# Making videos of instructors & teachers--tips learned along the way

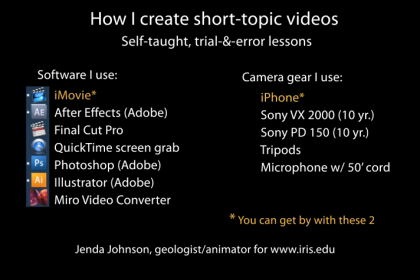I use a variety of tools depending on what any given project demands. The simplest project is a one-camera shoot and then just use iMovie or a PC equivalent to edit the timeline and add basic text.
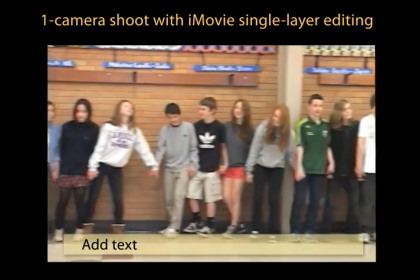This works well for video of small events or simple demonstrations.
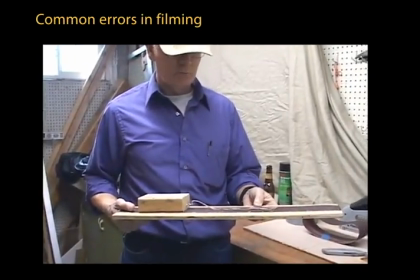Common errors in filming include distracting background, poor lighting, overzealous zooming, and poor eye contact.
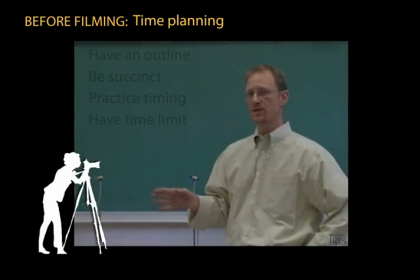Before filming, you need to impress on the speaker that they need to have an outline, be succinct, practice, and limit their time.
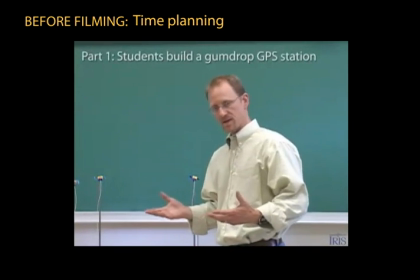Most teachers can cut a half-hour lecture to a 5-minute abstract that with text and animations can be very effective.
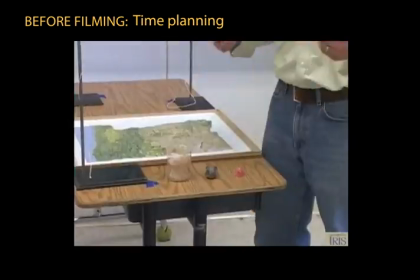The internet audience has a very short attention span.
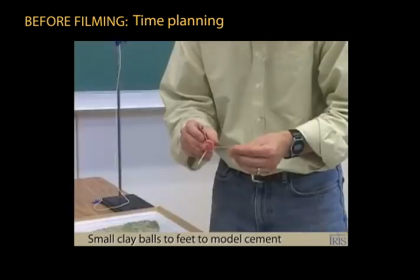It goes without saying that the ad-libbed script or outline must be well thought out before making a camera date.
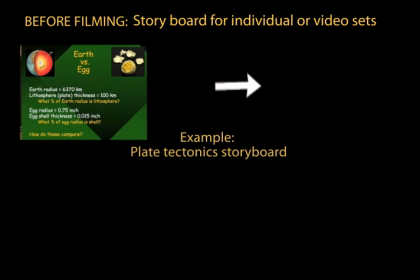If a longer story is to be told, you'll want to have a storyboard that can then be broken into shorter scripts.
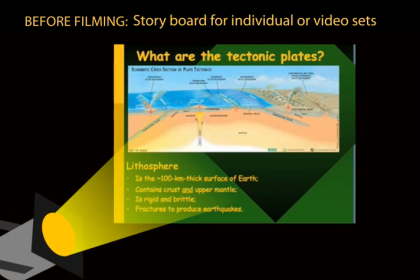You want them to each be able to stand alone while still being linked in logical concept groups.
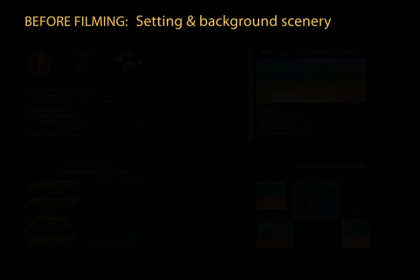Being self-taught, I have learned the hard way. In this early basement shot of Dr. Lahr's resonance demo,
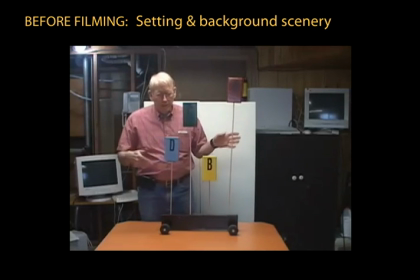I was so happy to film him in his lab that I didn't pay attention to the lighting, the distracting computers, or their whirring noises.
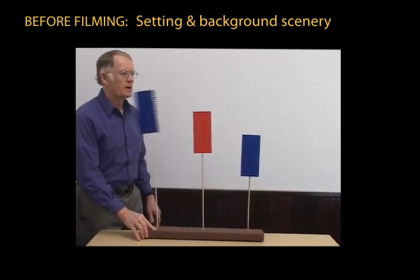The next time we filmed that demo, we used a quiet room, a white wall, and side lighting.
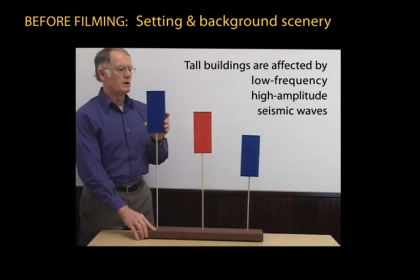Notice that we intentionally left the white wall for added text later.
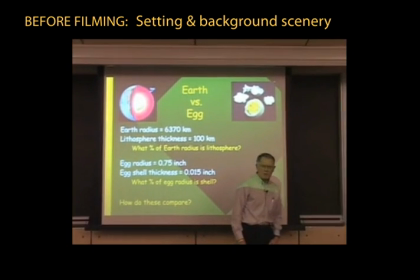Here I took advantage of a public lecture, but the room was so dark that the slides were difficult to see, so it couldn't be used easily in iMovie.
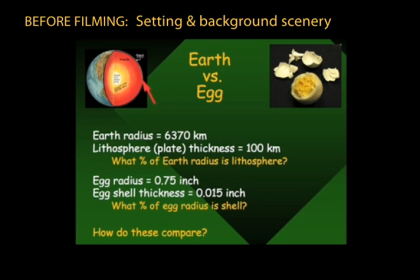I ended up spending a lot of time later putting it into Final Cut Pro and adding arrows.
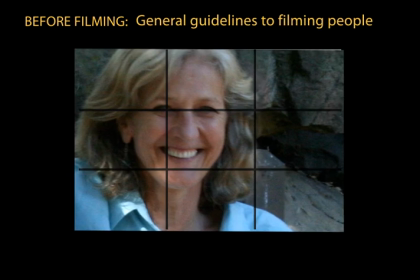Learn how to film people. There's a 1/3 guideline that recommends with portraits, eyes are about a third of the way from the top.
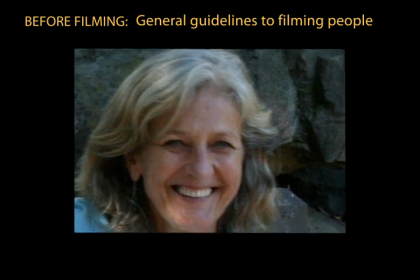If you have them in the middle, the viewer is distracted by it. Move the camera in and out to find the right perspective.
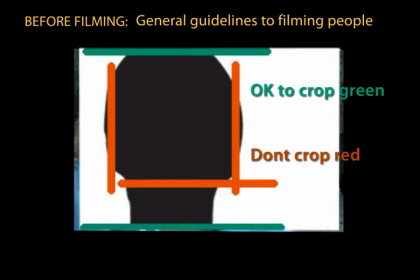Digital World offers this cheat sheet to show good places to crop body parts.
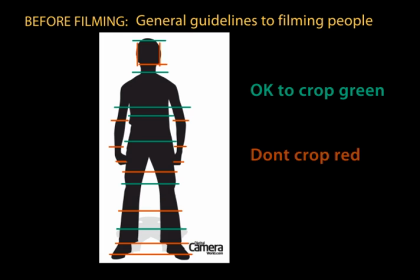The green shows where a body can be cut, and the red where they advise to avoid truncation.
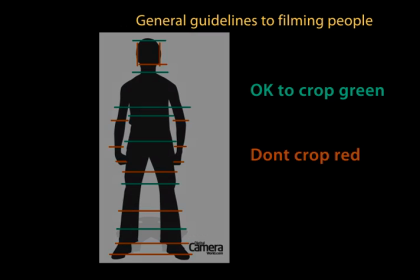There are no hard and fast rules about filming.
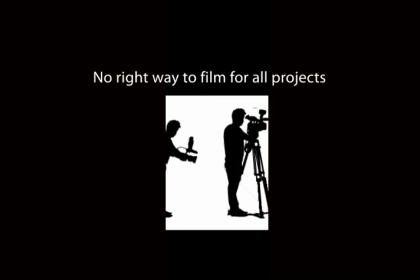Many successful films have been made by holding the camera, but when you film alone, a tripod is really helpful.
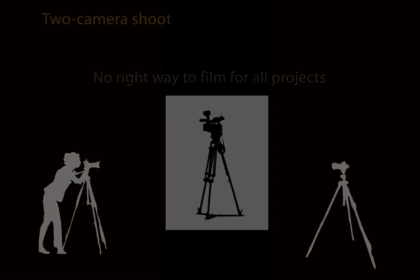Now let's look at using 2 cameras.
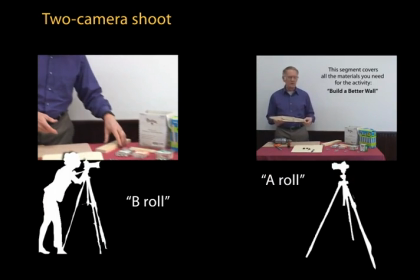The second camera allows you to make what's called B-roll, to replace the A-roll footage for emphasizing something or adding variety.
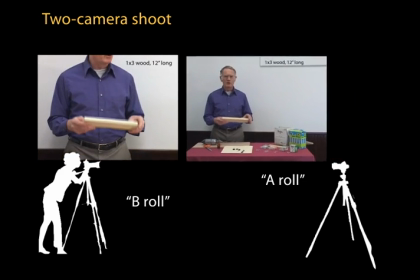It does require much more editing.
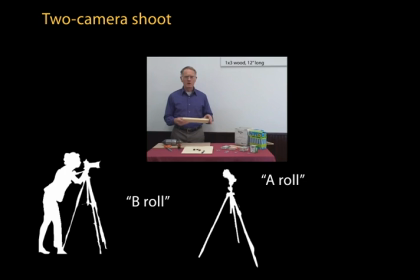When I use 2 cameras by myself, I place a long view camera on a tripod to catch much of the speaker
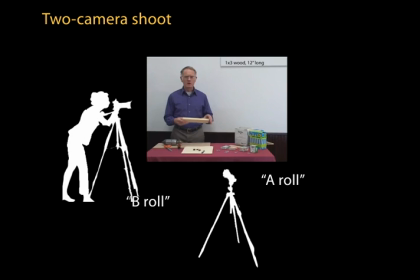and put the second camera closer in at an oblique angle that is most effective for that demo in ambient lighting.
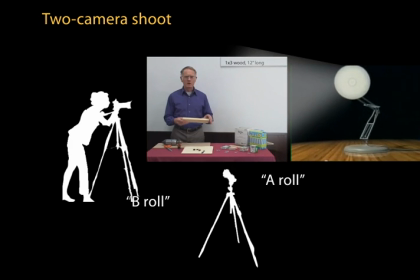Use creativity on B-roll. Lighting makes things look more professional, but isn't necessary for most applications.
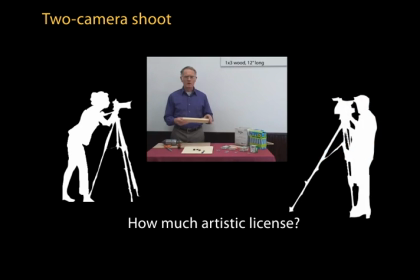If you have a second person on one camera, make it clear in advance how much artistic license he or she gets. It can happen that both people have zoomed in on a face only to miss important action.
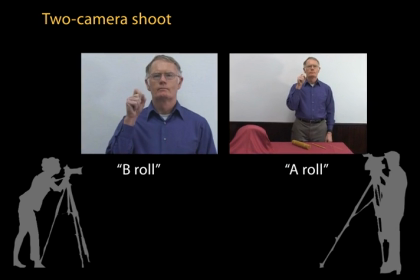When you use 2 cameras, you need to have the speaker make a fast motion.
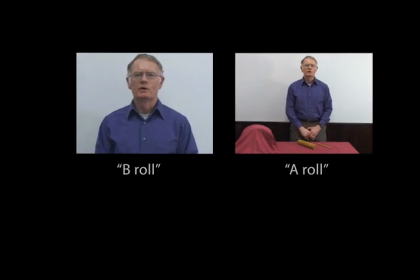Here I match the highest point his finger reaches. I use Final Cut Pro because it uses timeline layers.
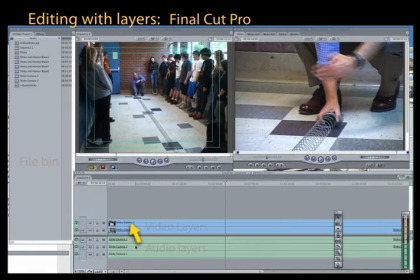Here you see the layers from camera 1 and camera 2, and I've already synced the audio. The beauty of layers is that you can cut windows in the top layer to reveal the lower layer and choose which camera shot works best with the dialogue. In projects where I'm replacing a graphic of something being discussed, I drag the graphic to create a new layer.
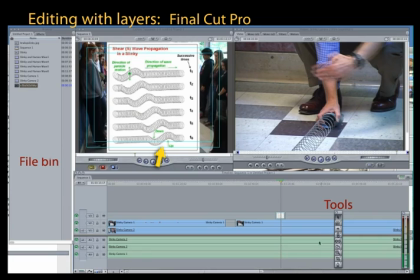Since it's the top layer, that's the image above the other video layers. I'm not that fond of Final Cut Pro for animating layers because the effects, scale, position, opacity, rotation, etc. are not intuitive to manipulate.
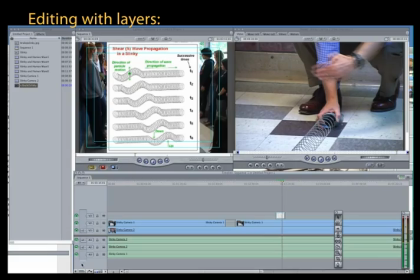So for animating, I go to Adobe After Effects. Like Final Cut Pro, it uses layers.